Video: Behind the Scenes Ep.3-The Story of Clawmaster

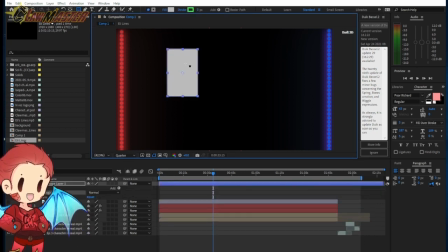[9:58]
hang on click out of there okay yeah this basically is what this is
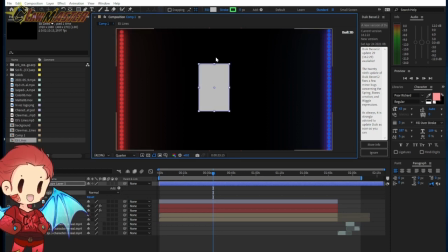[10:03]
um what i did is i made two of these on each side and then I believe I made them a different color so this is red and this is blue and what I did afterwards is I hang on I
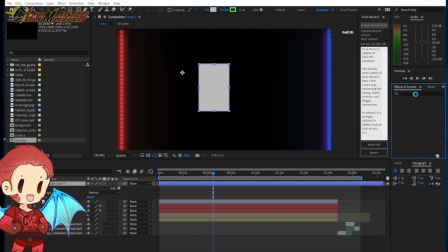[10:19]
should bring it up so I use a one of the things in After Effects that allows me to have that audio visual element is audio spectrum and audio spectrum put it into that you don't see
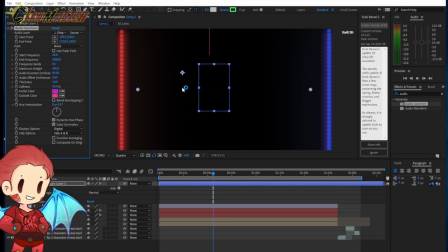[10:37]
it but as soon as i talk the i can change the colors so that's why you see uh different colors here but i turned it to red for claw master and blue for eli and i didn't do much other than expanded the when he's
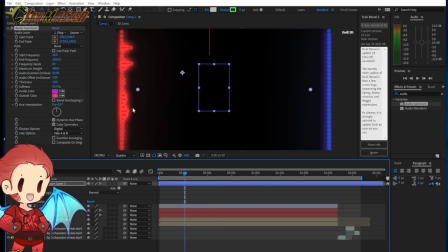[10:56]
talking see how a it's more glowing and B it's a bit more out there in regards to the the lines I made sure that it's much more apparent that whenever somebody's talking that is very visually obvious because
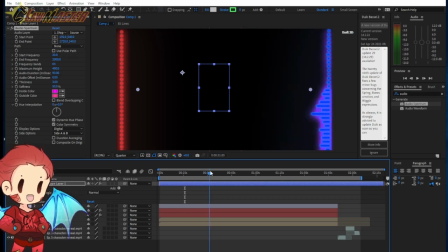[11:15]
prior to this if you just put the audio clip with with audio spectrum you're already going to see maybe like that by default and
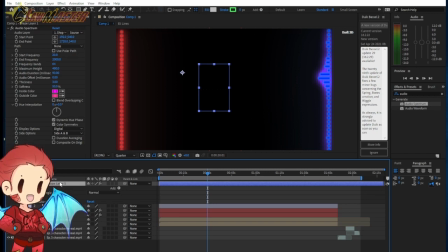[11:31]
I'd rather make it obvious in terms of who's speaking so I expanded expanded the the frequency bands
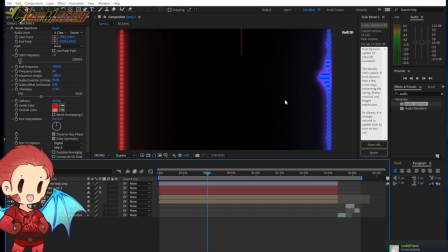[11:38]
the end the maximum height and therefore you see this back and forth much more visually visually I won't say impressive but visually better than if it was by itself and back and forth they go they talk they
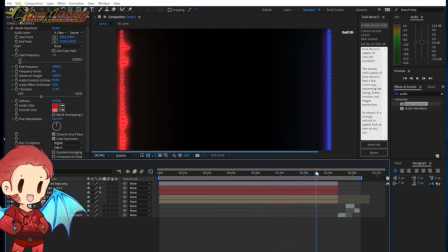[11:55]
talk they talk nothing really too complicated other than that just did a few things make sure the glow was happening i think the glow if i'm not mistaken yeah it was the outer glow yeah i put that on here yep put it to screen yeah so did the same thing for these two just to make it more
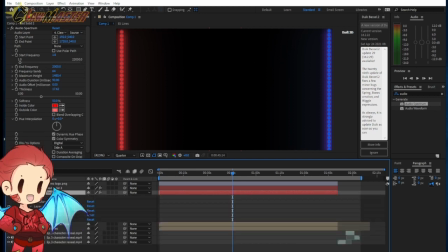[12:14]
uh make it more uh what's the word looking for make it more cool or i'm not quite sure to me it looks cool like in terms of like what what exactly i'm going for just like without it hang on yeah thank you after effects i found it
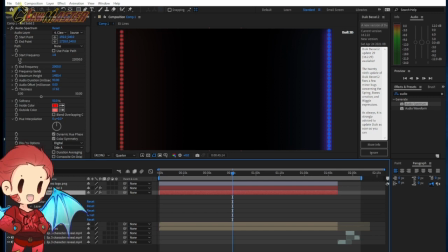[12:33]
this is what it looks like kind of bland honestly now it's cool i can't really explain it other than the fact that it just visually looks better honestly almost like a visual night
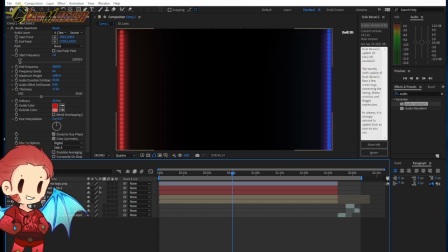[12:47]
show or at a nightclub type of deal but uh yeah i believe and then